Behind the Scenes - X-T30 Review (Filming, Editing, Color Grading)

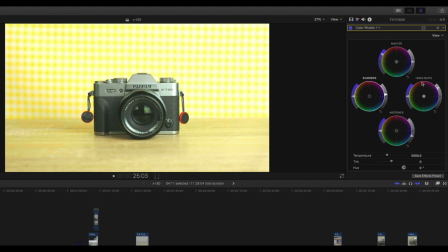12:26 Sometimes I bring it up though, and I kind of do like that, but let's just kind of stick with this for now. Also, because I was shooting with this this yellow backdrop and kind of a yellowish desk,
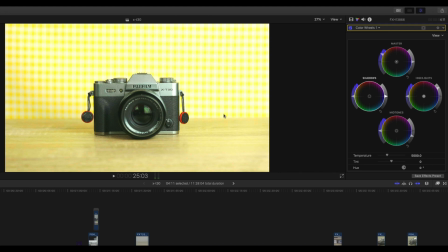12:41 it gave the whole shot a bit of a yellow tint over it. This happened with most of the shots in the video. So what I did was in the temperature, I just kind of shifted it down, kind of made it a little cooler to compensate.
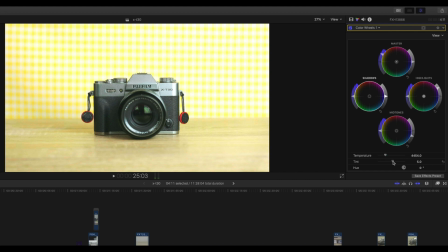12:56 Also, maybe a little bit of tint to it. There, so now we're getting a bit flatter of an image. Maybe kind of come back here. So now it looks a little cleaner. We can kind of see before and after.
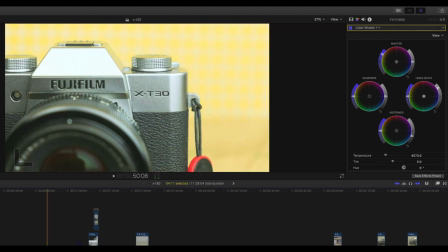13:10 It's looking good. But yeah, for each shot, kind of depending on, you know,
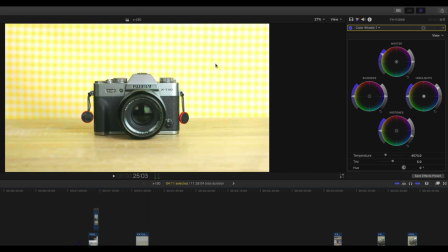13:17 how the lighting is set up and, you know, distance to that wall, I did need to adjust the temperature accordingly. So do note just, you know, I didn't just keep that the same for all of them. Now, if we bring in color curves, I do this really simple curve here.
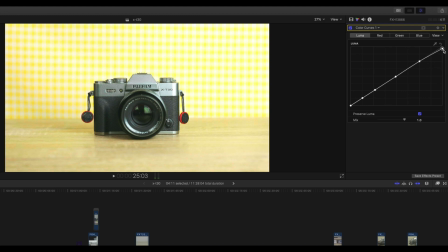13:36 Let's see, so if we bring the highlights down, you can kind of see this kind of softens them up. Because if we keep them like this, it's a little harsh, but if we bring them down, it kind of smooths it out, makes it a little easier on the eyes.
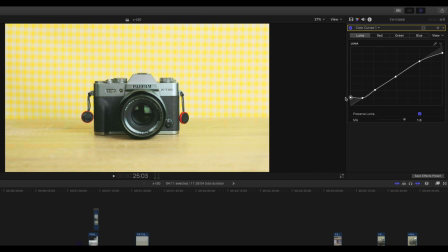13:49 But if we bring this up, it kind of does the same thing for the blacks. If you go too far, you can kind of see then you lose a little too much detail, but I usually keep it between kind of in this first block here. I say that's good, and if you see before and after,
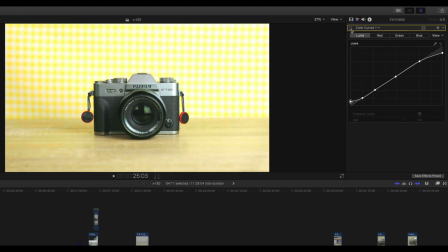14:06 you can kind of see everything's just a little smoother, a little easier on the eyes. Just kind of a little more pleasant in my book.
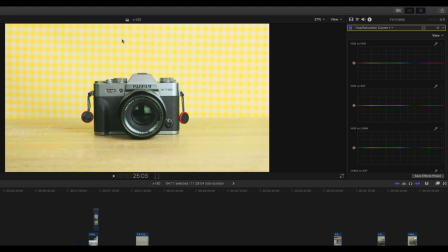14:16 Now let's see. Last thing here, because we are shooting with a lot of yellow, we can actually mess with the hue and saturation. So if we use the eyedropper right here, we can now adjust how saturated that yellow is going to be in the background.
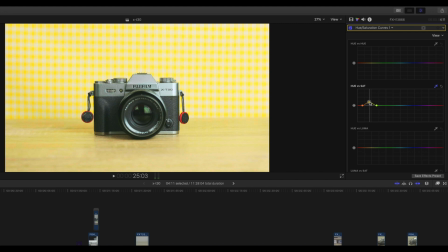14:31 It's actually pretty good now, but again, I kind of like it a little poppier. So if we bring it up, you know, kind of makes it stand out a little more. And we can do the same thing with the hue versus luma. We can darken the background or brighten it.
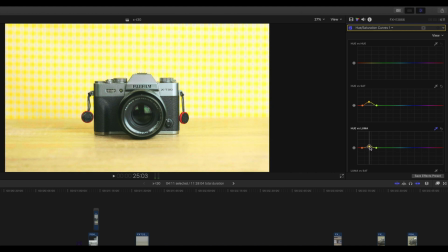14:46 Again, this one's pretty good. I might brighten it. Well, even darkening it, this is pretty good. But this one, it's pretty fine as is, but some of the shots, again, just because of how the lighting is,
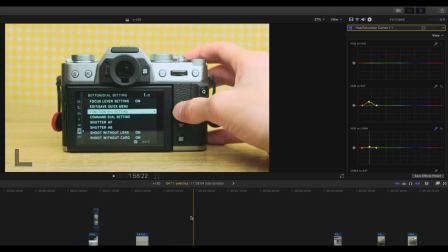15:00 you might want to, you know, brighten or darken,
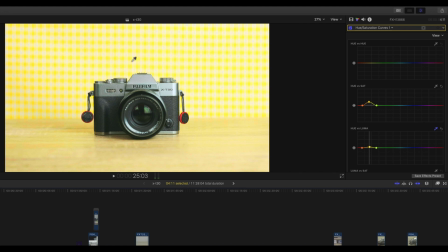15:05 you know, the luma or the saturation just to kind of keep things consistent. So yeah, here you can see the before and after for that too. Just kind of makes it pop a little more. And yeah, that's kind of our basic grade. I might even cool that down a tiny bit more.
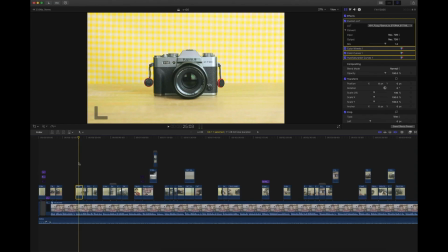15:22 And yeah, there you go. So yeah, we got our basic color grade.
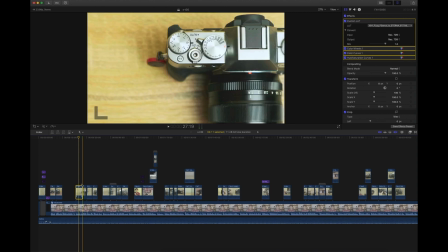15:27 Now what I do with that is I'll copy and paste it to all the other clips throughout the video,
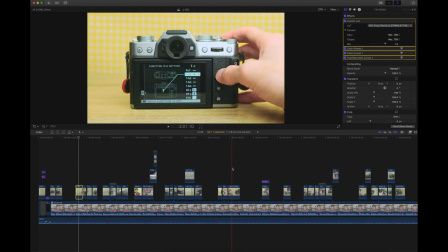15:34 just to, you know, so I don't have to start from scratch again. But again, I will edit those couple, you know,
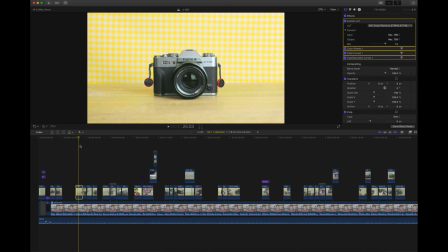15:41 settings like the temperature and kind of the, you know, settings for how bright and saturated the yellow is in the background. Plus, you know, maybe tweak some things, you know, if the lights were a little different. And yeah, that's kind of it editing-wise.
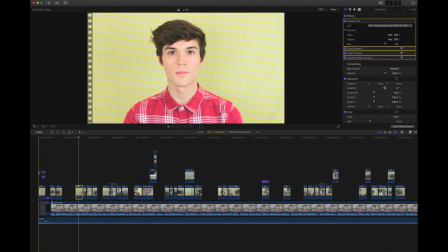15:55 I guess for shots like this where I'm in it, the one extra thing I did was, here, you can see, I actually did boost the red as well just because, you know, make my shirt pop a little more.
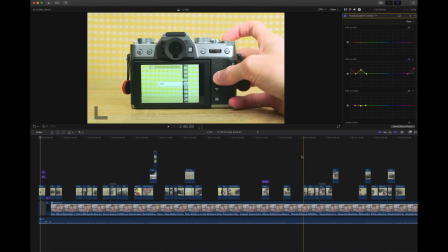16:10 So yeah, other than that, that's kind of it. It's really basic stuff, nothing too crazy.
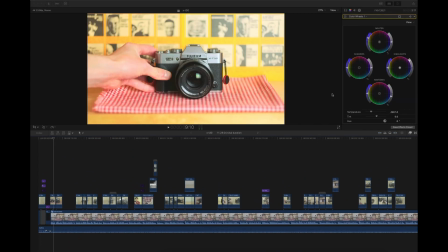16:18 Anyways, that's it for this behind the scenes.